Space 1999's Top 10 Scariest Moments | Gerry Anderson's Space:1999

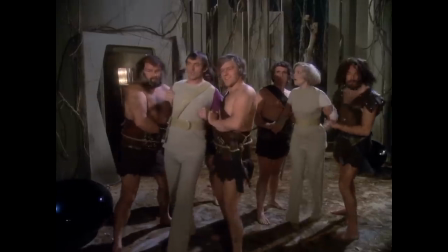And whenever they find a mutant!
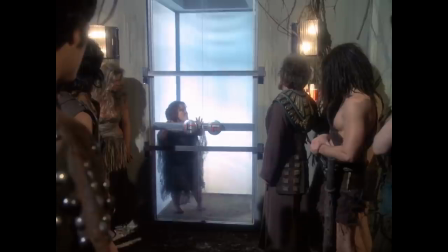They throw them into this disintegration chamber right here and turn it on, destroying the victim as slowly and painfully as possible.
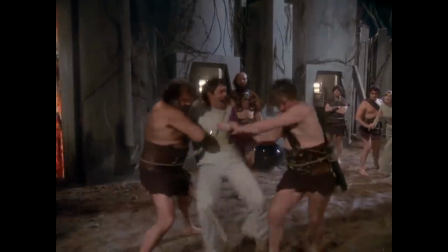Help me! Daria Russell, help me!
But hey, clearly Lowry's gonna be okay, right?
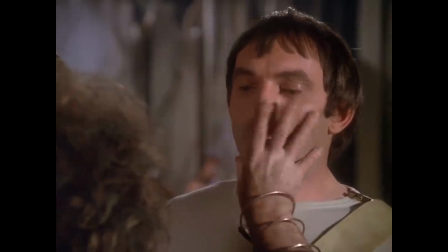I mean, sure, he's not a regular character or anything, but oh, you just have to take one look at him to see that he's perfectly mutant!
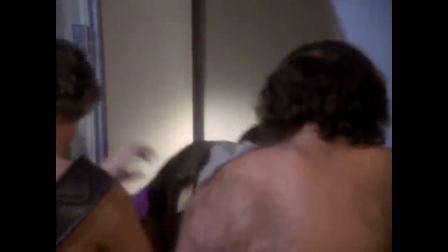Perfectly screwed, yes. Lowry is thrown into the chamber and disintegrated, all the while screaming in vain for Helena to help him.
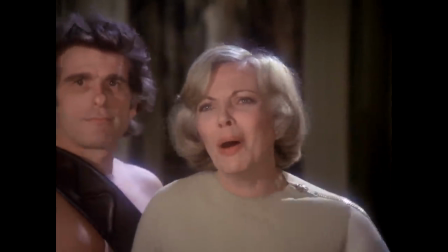Not sure what exactly he was expecting her to do, but still, it's a pretty nasty way to die.
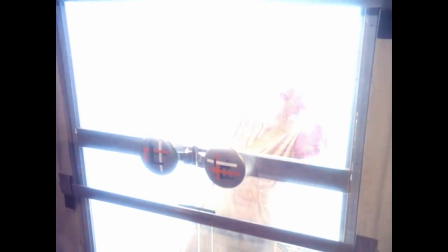Except that this chamber doesn't just kill the people placed inside it, but instead breaks down their molecules and recycles them as food.
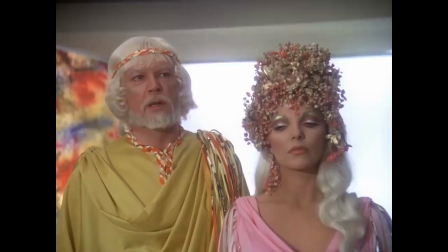So yes, cheerful chappy Bill Lowry has just become part of the Darien food chain so that the Daria's ruling elite can continue to survive.
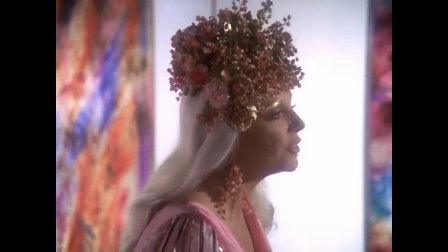Our experience on this ship has taught us the truth, the only truth, survival. Look, you can't justify using the living bodies of your own people to survive.
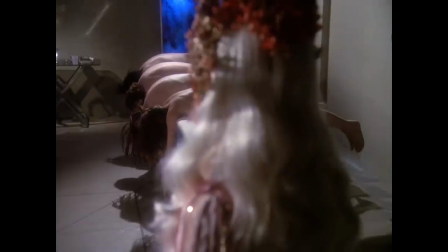And if that isn't a nightmarish enough concept for you, then hey, how about a trip to a corpse farm to see the harvesting process in action?
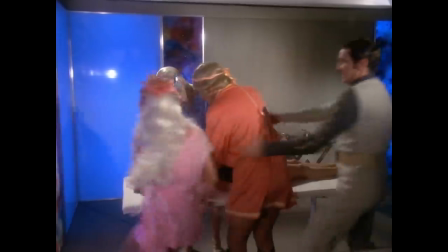This episode is remarkably effective in establishing the horror of this process in the mind of the viewer.
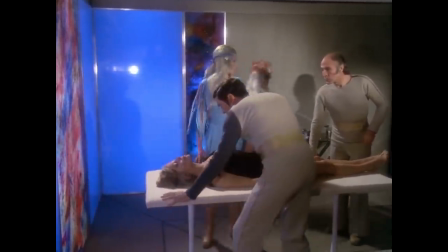The word cannibalism is never once uttered, but it doesn't need to be.
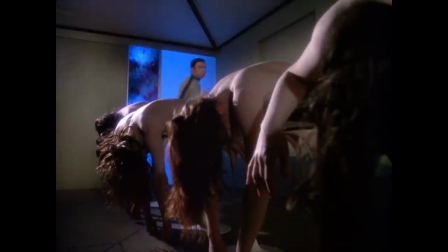All we need are a handful of disturbing images, and our imaginations can fill in the rest.
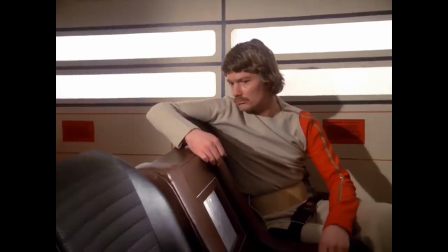The point is especially driven home at the end of the episode, as Lowry's absence is keenly felt among the Alphans as they return to base.
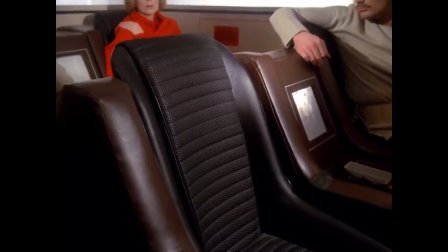There's no need for any great speech, just a shot of an empty chair and Helena's memory of the sound of Bill's whistling.
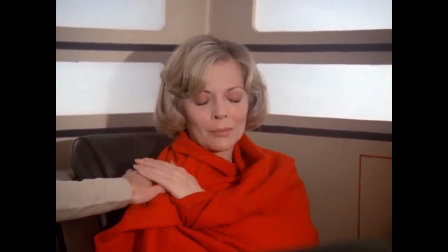Lowry wasn't one of the main characters, but somehow we feel his loss just as keenly as we would have if one of them had ended up being broken down for food.
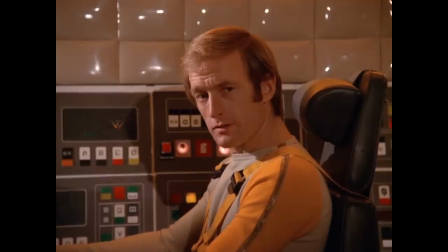If the same thing happened on Alpha, would you have chosen differently?
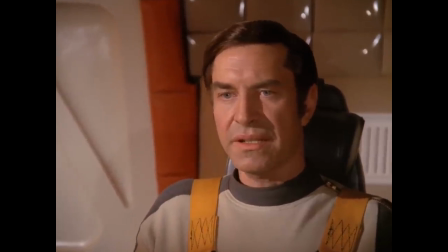Remind me to tell you sometime.
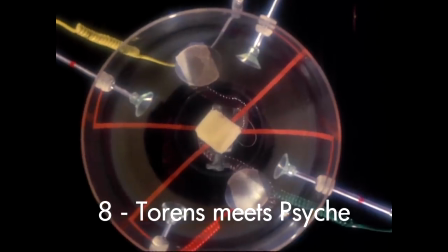Number 8. Torrens meets Psyche from the Metamorph.
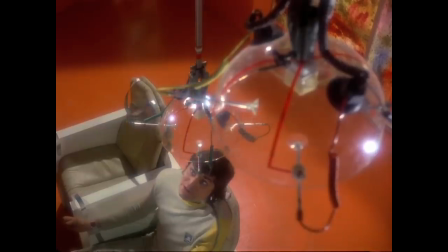The second season only occasionally dabbled in horror, but nowhere was it quite as effectively realised as in this scene from its very first episode.
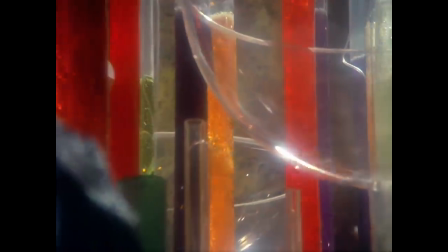Brian Blessed has built what may look like some kind of elaborate fizzy drink dispenser, but is in fact Psyche,
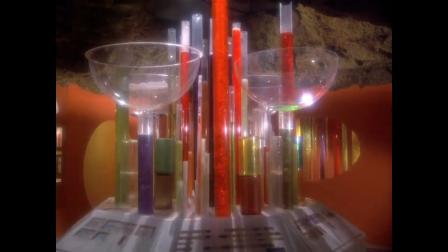a biological computer that he hopes will restore his planet to its former glory.
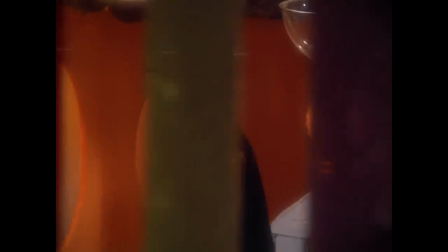There's just one problem. Where to find the mental energy to power this machine?
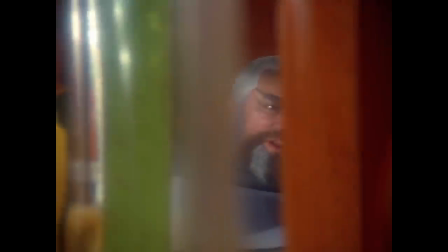His daughter Maya believes that he has been inviting passing aliens to engage in brief mental contact with Psyche,
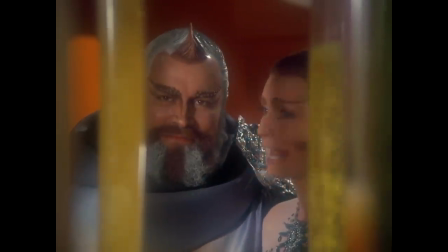but in reality, he needs much more than just that.
You fed their minds to that machine.
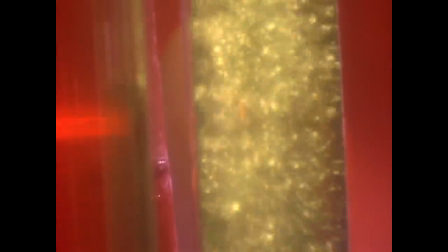There is no other energy source.
So, yes, despite its slightly goofy appearance,
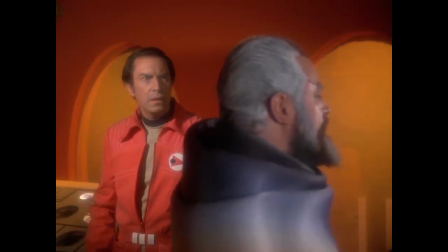Psyche is actually a brightly coloured nightmare powered by the captured minds and
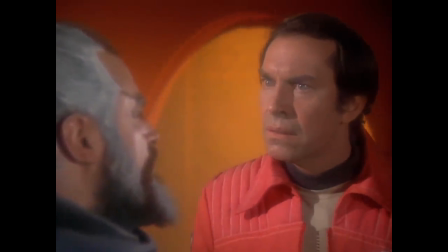intelligences and imaginations of all the people unfortunate enough to pass by Psycon.
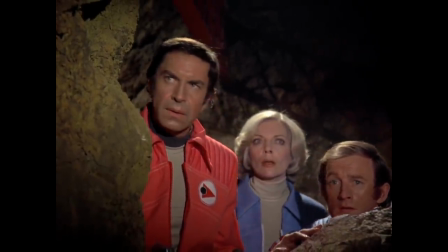And what happens to them after their minds have been squeezed dry? Yes, they're sent to work in the mines, of course, until they eventually drop dead.
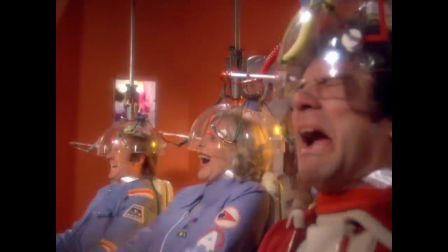Although Koenig is able to save most of his friends from having their minds drained into Psyche, Alphan pilot Ray Torrens isn't so lucky.
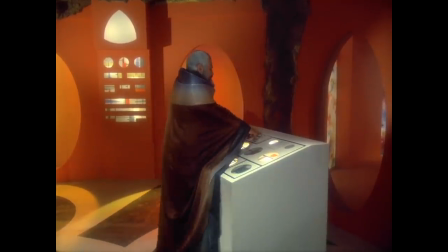The scene in which his mind is drained is rather unsettling for several reasons, one of which being that there is no dialogue at all,
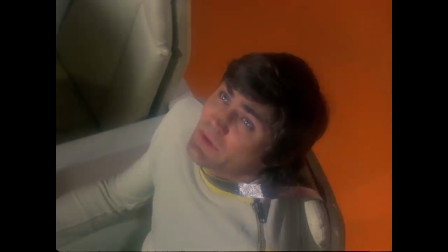just the extremely loud and rather awful noise of Psyche doing its thing.
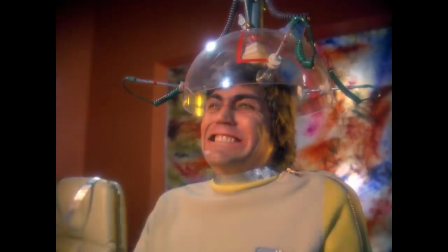What also helps is that actor Nick Brimble is really selling the moment as Torrens' mind is drained.
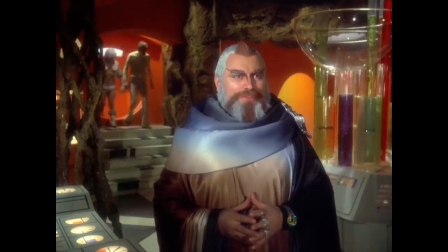He gets no dialogue throughout this episode, so he really goes for it here,
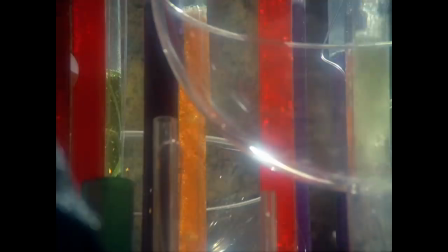conveying the full agony of someone literally having their mind ripped out of their body.
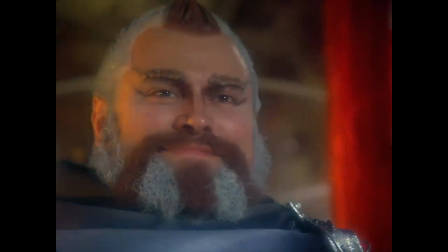He looks scared and scary all at the same time.
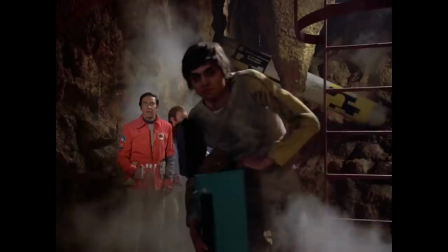And when the other Alphans find him put to work in the mines, they can see for themselves the full horror of Psyche.
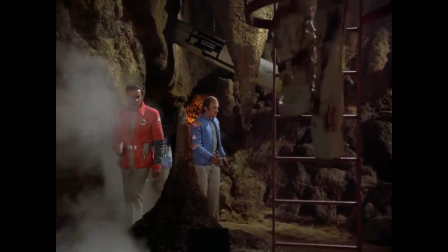He doesn't know us. That's right.
No memories, no emotions, and evidently no control of his bowels.
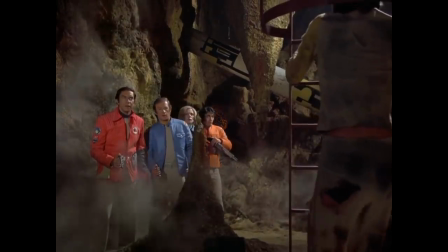Ugh.
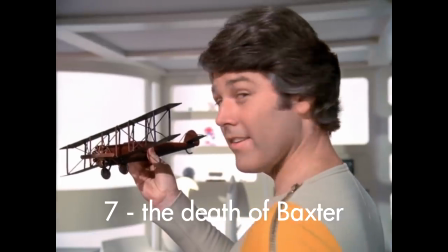Number 7. The death of Mike Baxter from End of Eternity.